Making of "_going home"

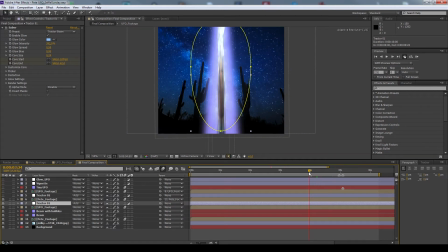(8:17)
And so me in front of that, so that in the background. You see I aligned that so that I'm actually in the beam. And I had another tractor beam in front of me so that it really looks like as if I'm standing within that beam.
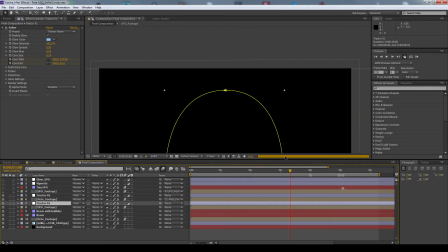(8:38)
And then because, and you see that here, if we zoom in,
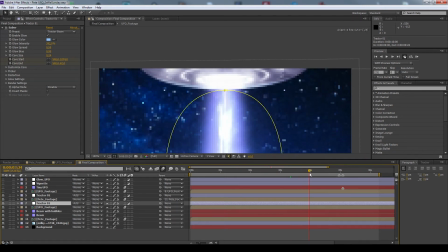(8:45)
because if I'm sucked into the UFO, you see that actually I'm in front of that. So I added another instance of that UFO in front and masked that out so that you see
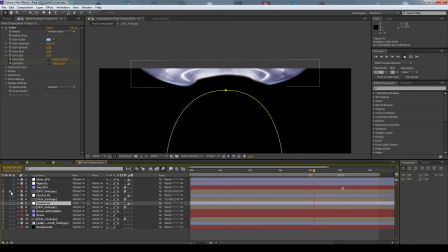(9:04)
if we solo that layer, I just masked it out very sloppily so that I get sucked into that.
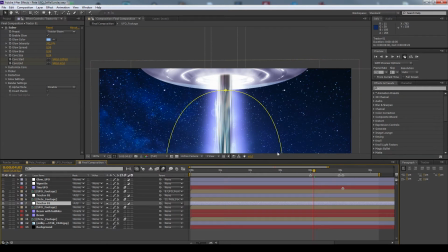(9:10)
And I also gave that front part of the UFO another wiggle and a slightly different wiggle so that it looks like as if they're moving parts. Again, this is very sloppily, but the GIF is very small, so you don't really see that.
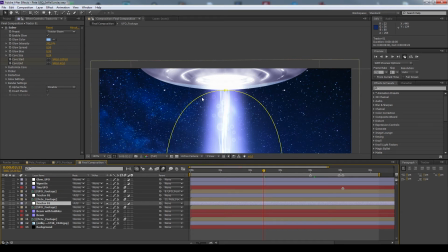(9:29)
And I wanted that kind of artificial effect to that. So that's one thing.
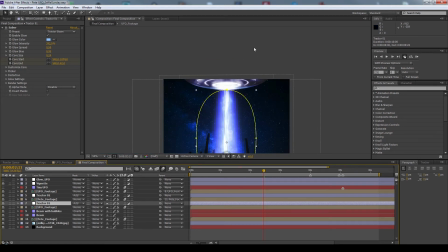(9:36)
Then I added a slight little vignette to the whole picture to give it a bit more punchiness.
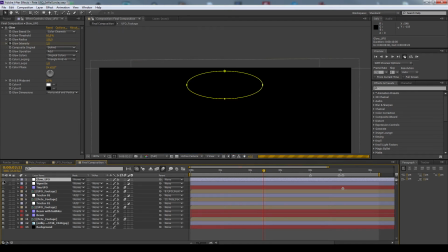(9:46)
And I gave it a little glow here.
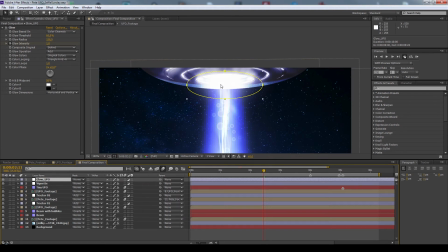(9:51)
It's just a tiny, so here at the opening. Also animated that out.
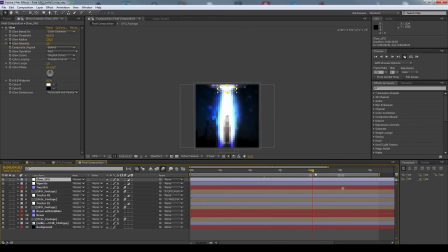(9:57)
So, and after the UFO disappeared. I wasn't really satisfied. That was more or less the version that I got yesterday, or had yesterday, or well, this morning. And then I thought something is missing.
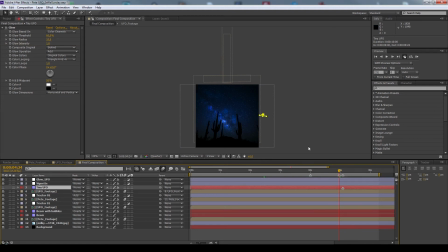(10:14)
So what I did was to, and I'll remove the motion blur effect here. I animated a tiny little UFO in the background.
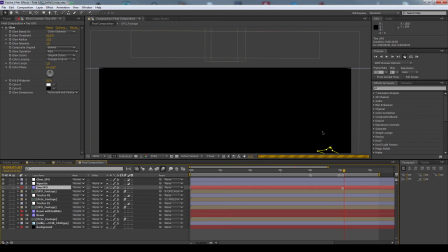Okay, I have to, of course, make the layer visible.
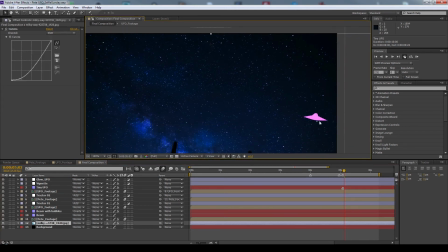(10:42)
And funnily enough, it is kind of a magenta-ish color.
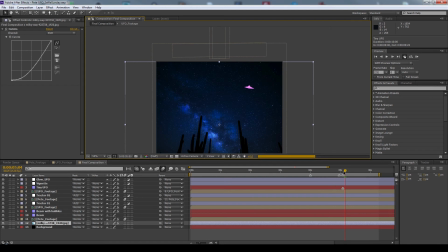(10:47)
And that just moves very fast and disappears. And since I added
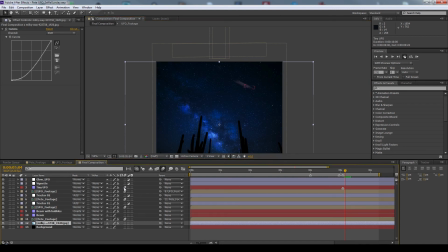(11:02)
the motion blur, you see it's just a little yeah, just that little bit of movement in the back.
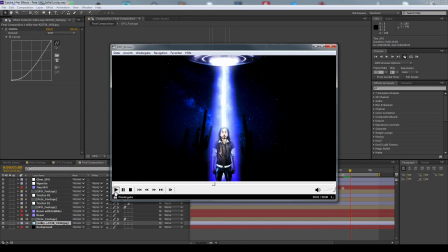(11:20)
So, and that is what the final effect looks like, or the final footage looks like. So I get sucked into the UFO, and then boom,
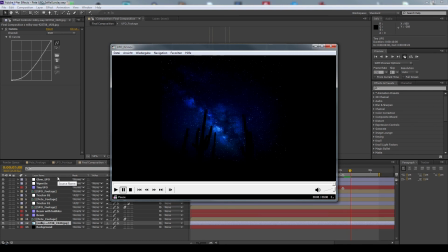(11:29)
the UFO moves into space. And I opened this QuickTime MOV, that's how I do it in Photoshop, and made a GIF out of that.
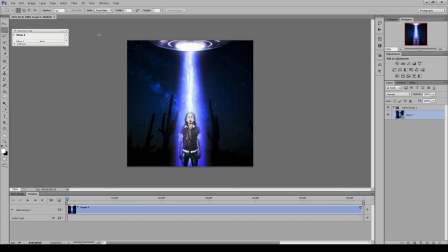(11:44)
Of course, if I would have made this effect for a short film or video or movie or something, this would by far not be sufficient. But I don't have, or wouldn't have had, these extreme restrictions that I have with the GIF.
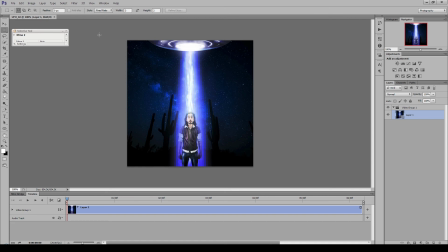(12:00)
So I probably would have done a bit more things. Maybe would have even recorded myself in front of green screen, so I have actual video footage, and I probably would have moved the hair or something to get really sucked up. So okay, that is the GIF. I don't know if that is the right size.
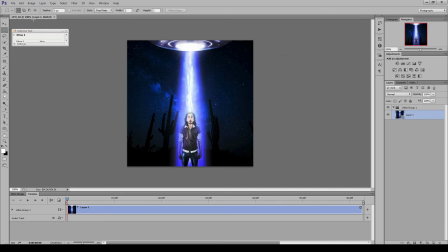(12:16)
Yes, it has 540 pixels by 540 pixels, and you can simply save that for web.
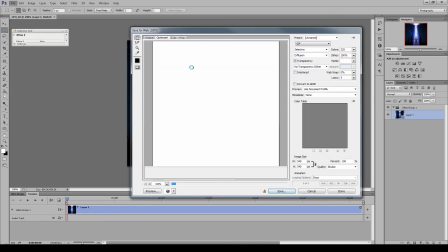(12:23)
That is how to make GIFs in Photoshop.